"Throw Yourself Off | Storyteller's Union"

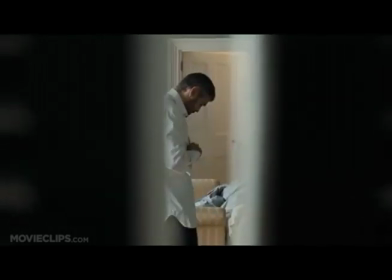0:02 free when no one's around you,
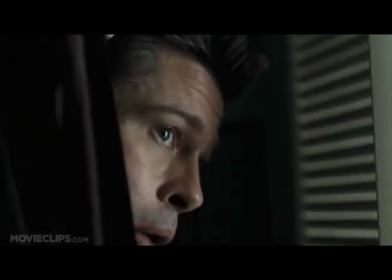0:09 as free as the wind blows, as free as the
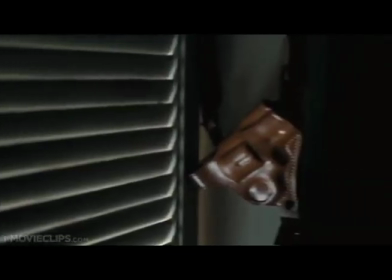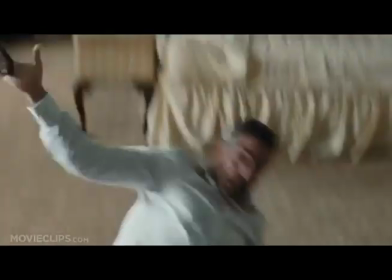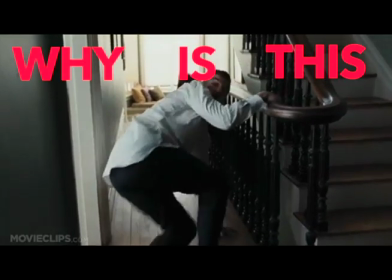0:28 Why is this sequence so effective? So I know it goes without saying that the Coen brothers are an iconic and widely celebrated pair of storytellers.
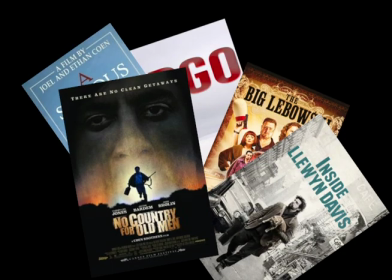0:38 From comedies to dramas to thrillers to westerns, they seem to just hit it out of the park time and time again.
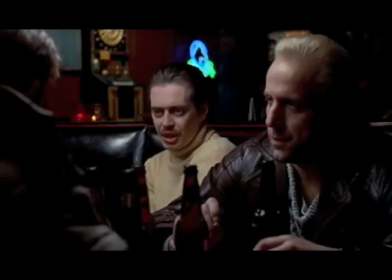0:44 Did anybody see Hail Caesar? And while I'm not here to talk about the Coen brothers, I would like to talk about a quality of their movies that I really admire.
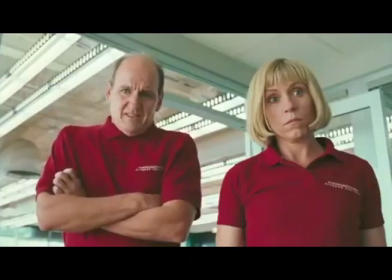0:53 So why is this sequence so effective? So while Coen brothers movies often lack a clear structure and
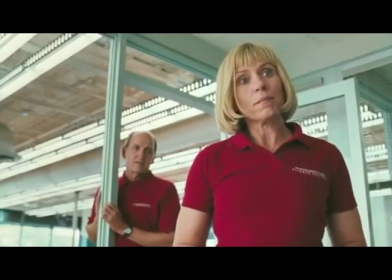1:00 often have an undefined protagonist with no defined message,
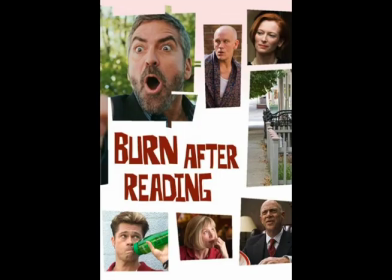1:05 the events that lead up to this moment in Burn After Reading suggest that Brad Pitt and Frances McDormand are our main characters.
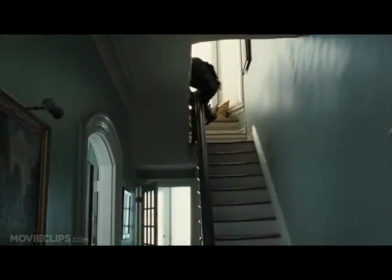1:15 So during what is probably the third act, Brad Pitt is snooping around John Malkovich's house when George Clooney enters,
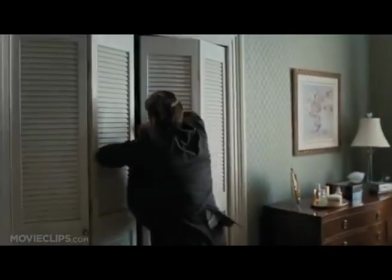1:23 and we get a suspenseful comedy of errors scene which ends with, what?
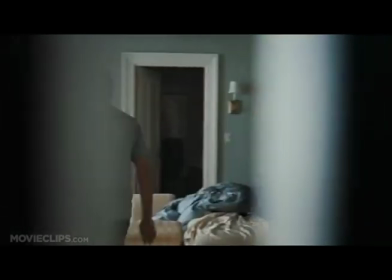1:29 All the signs of the tone of the scene pointed to Brad Pitt sneaking out at the right opportunity,
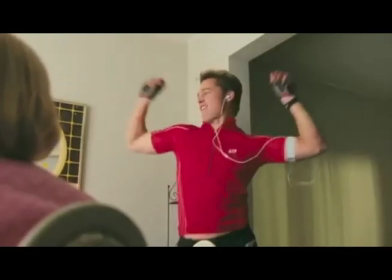1:35 praising the Lord that he didn't get spotted, and maybe George Clooney would see him from the window,
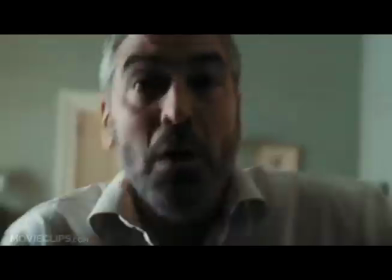1:40 and the plot would advance from there, but instead what?
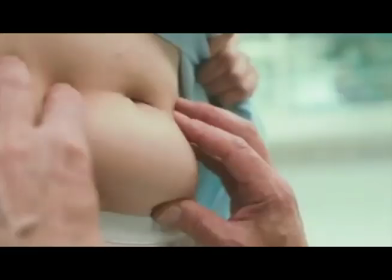1:45 It gave me this feeling like I had no idea where the story was going to go next, and it also felt like neither did the Coen brothers.
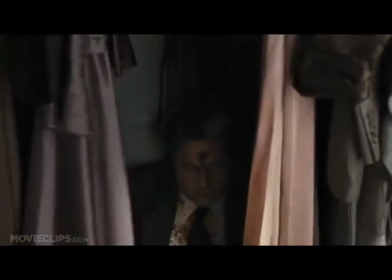1:53 The writers of this story vanished, and it felt like the story gained a life of its own, as if it were operating on its own. Because a lot of stories that follow a traditional structure also give the sense that a writer is behind the story. Now, this may fog the suspension of disbelief, but it also can help audiences sink into the escapism comfortably.
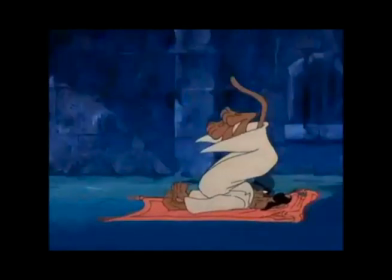2:15 This is part of what makes the typical villain of the week style of storytelling so popular.
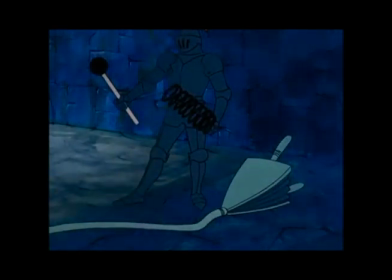2:22 We know that the characters probably won't fail, we know the writers have our back, so we can allow ourselves to tune out and have fun.
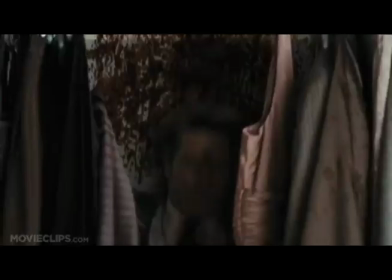2:31 So when Brad Pitt gets shot in the face, it feels like an act of rebellion against the writer on behalf of the story.
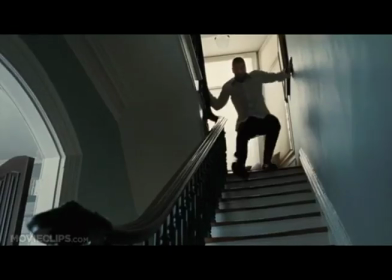2:39 It gives the world a real sense of reality and skyrockets our sense of suspense. I've noticed that this quality comes through especially when a storyteller knows the structure and the rules of their reality so well that they're able to try to throw themselves off and still land on their feet.
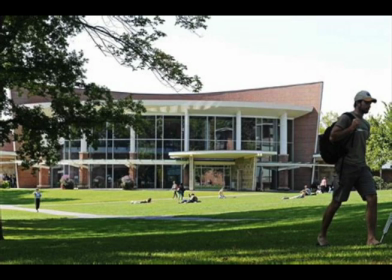2:57 An analogy? When I was in college, I took an acting class in the Japanese Suzuki style,
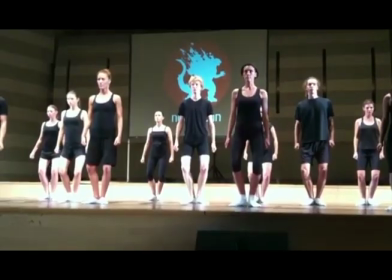3:05 which is a style that is entirely different from Western performance.
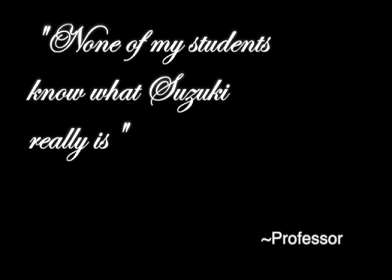3:09 And while my professor did say that none of my students know what Suzuki really is, I'm gonna give my best interpretation.
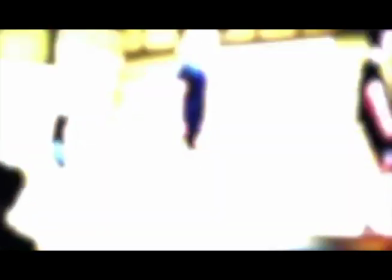3:18 So in this class, we would do exercises where we would march around the room for long periods of time in specific ways.
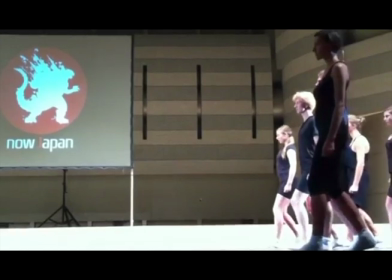3:25 We would practice this until our muscle memory took over and were able to pull it off as if it looked easy.
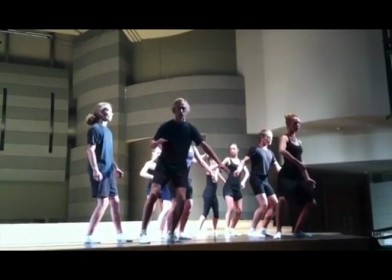3:32 Then we would be in the middle of an exercise and we would intentionally try to throw ourselves off.
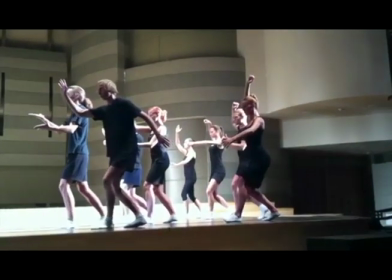3:39 We would test our own centers of gravity to see how strongly we held up to ourselves.
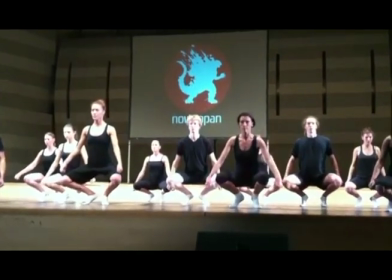3:45 We would create problems for ourselves, and the performance was us trying to solve our own problems. So if you're bored with your writing, or you feel like you know it too well, or maybe an audience member thinks it's predictable, try this as an exercise. And I don't mean this as a solution, but more so as a means to help you find the solution.